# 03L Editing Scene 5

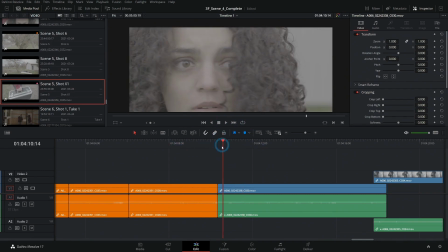501s
And if you mix up the shots in sort of a confusing way, it can kind of convey that confusion.
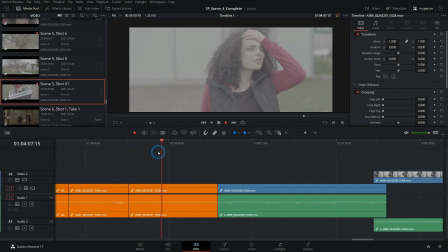507s
So again, you don't always need to edit for perfect continuity.
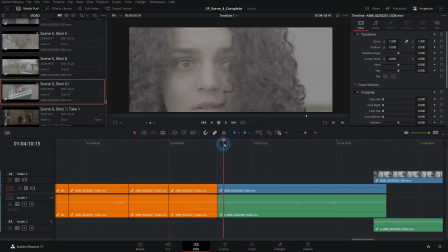511s
So we could do something like cut right here and cut to her freaking out here. Control Shift less than to switch these around so we can have... Right.
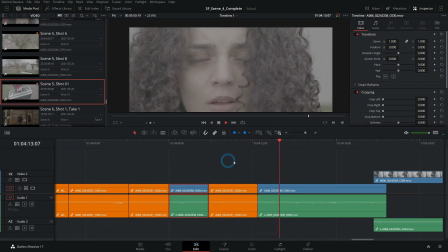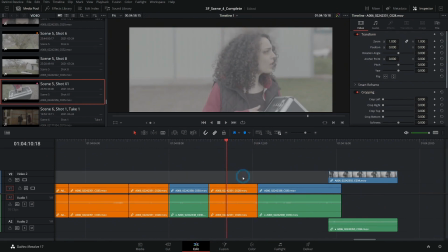532s
And we'll just cut to later here. I'll hit T and just move this down like this.
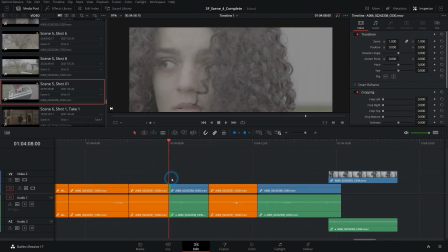539s
Just to make this a little bit more disjointed so it's not obvious that we just used the last half of this clip right here.
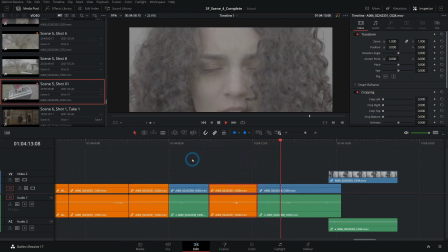552s It's fine.
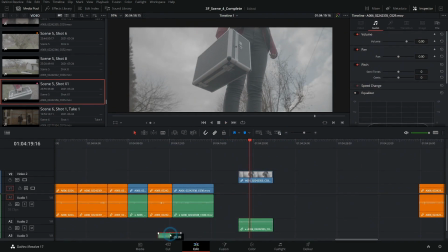558s
And then we can use this audio and we can layer this over it.
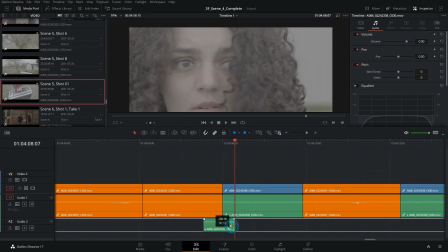564s
Maybe we can even add a little bit of echo or something to it in mixing.
Gotta get out of here.
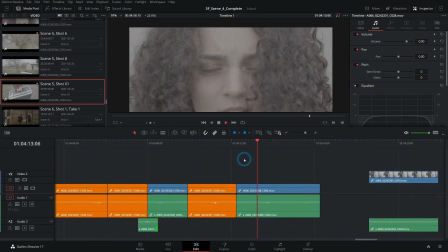575s It's fine.
Oh, and I like when she kind of wakes up like this
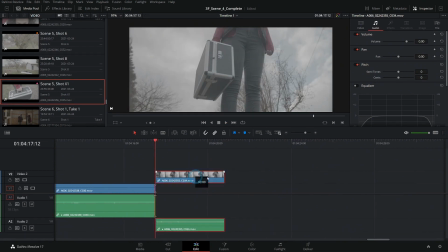588s
and looks that way, because that can set up our head turn when she sees the car.
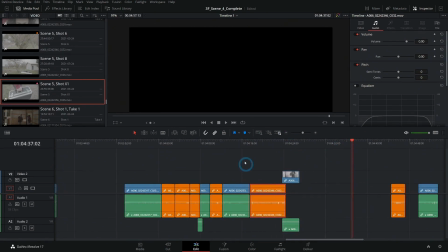594s
So let's see about that.
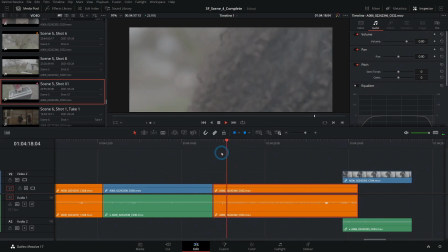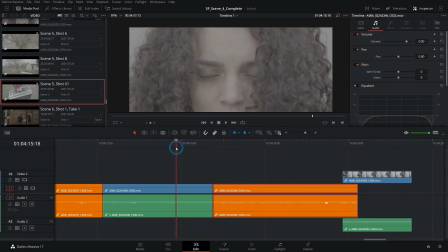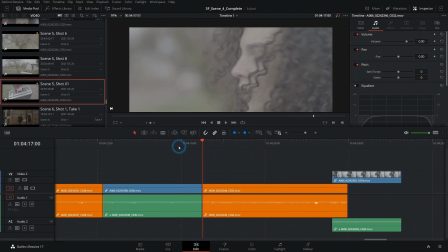610s
do that. Yeah, I think that works well.
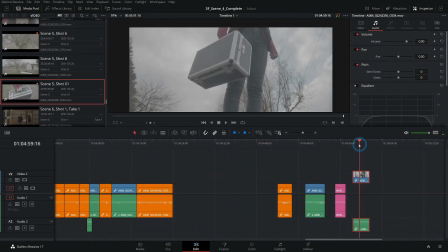619s
Our original thought was to have her kind of mess with the case,
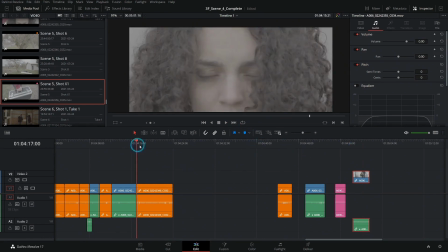624s
like that she's excited that she has the case, but just doesn't kind of work the way that we shot it.
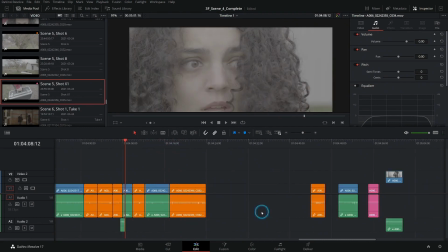629s
But it's okay because it still works without it.
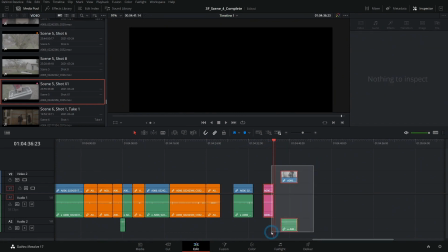633s
And so we might just take out these extra case shots, and you can use them in your cut if you want to.
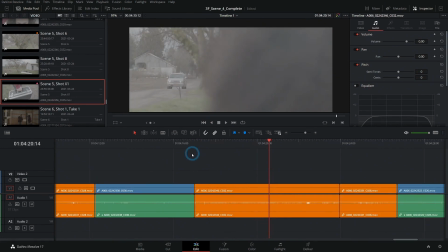642s
But she sees that car coming and then runs away. And anytime that you do a POV, like somebody looks at something and then you see what they are seeing, you want to do that in a certain way.
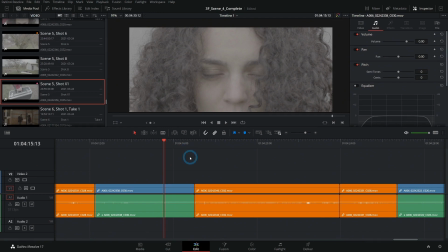654s
You set that up first of all. So it's like asking a question. We did this earlier right here.
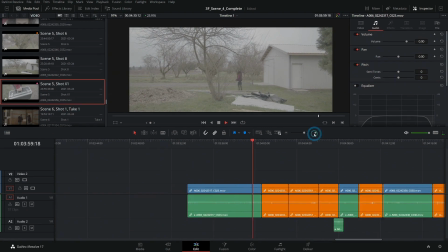660s
So she's walking. And then in this shot, she sees something.
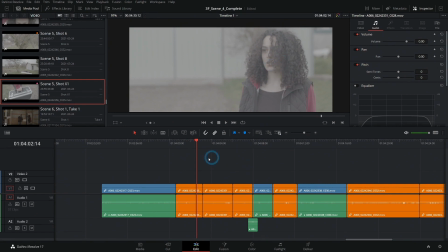666s
Oh no, what does she see? So this is the question. This kind of adds some tension, right? And then we say, this is what she sees.
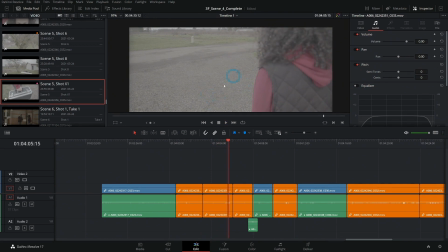673s
And now that she's seen that, how does she react? Then we go to the reaction shot.
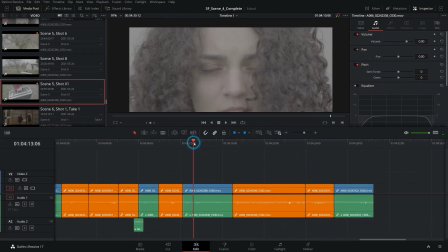678s
Oh no.
Gotta get out of here.
This is reaction. And then she hears a sound, here's a car.
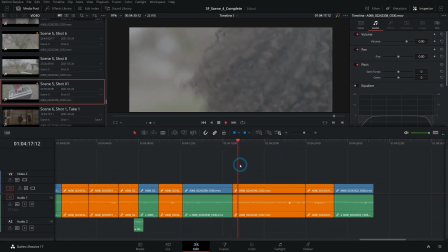685s
We'll add that later. She turns, this is what she sees. Now, how does she react?
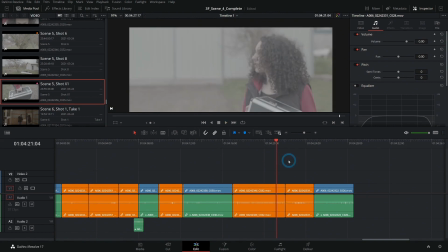697s
She sees that, and that just plays too long, so now we'll just cut to her reaction.
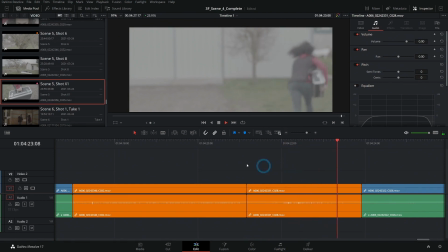705s
Backing up. And right as she turns around, because she's out of focus anyway, we'll just cut out of here and we'll have her
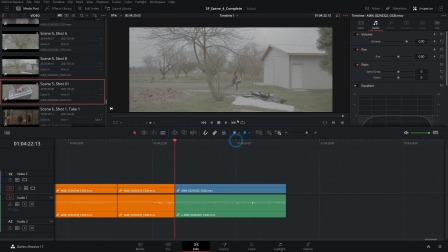716s
running this way.
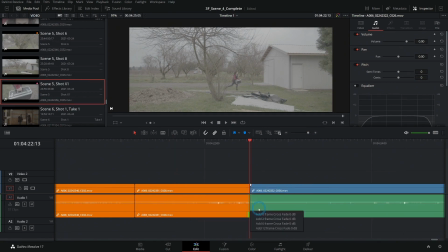725s
This audio is a little bit jarring, so I'll hold down Alt and add a 12 frame cross dissolve.
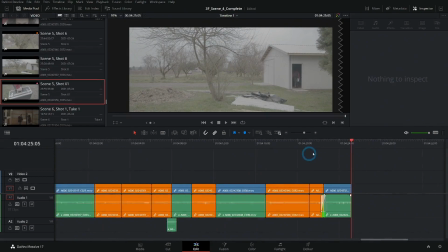734s
And that works really well, I think. Let's take a look at this one more time, see if we like it.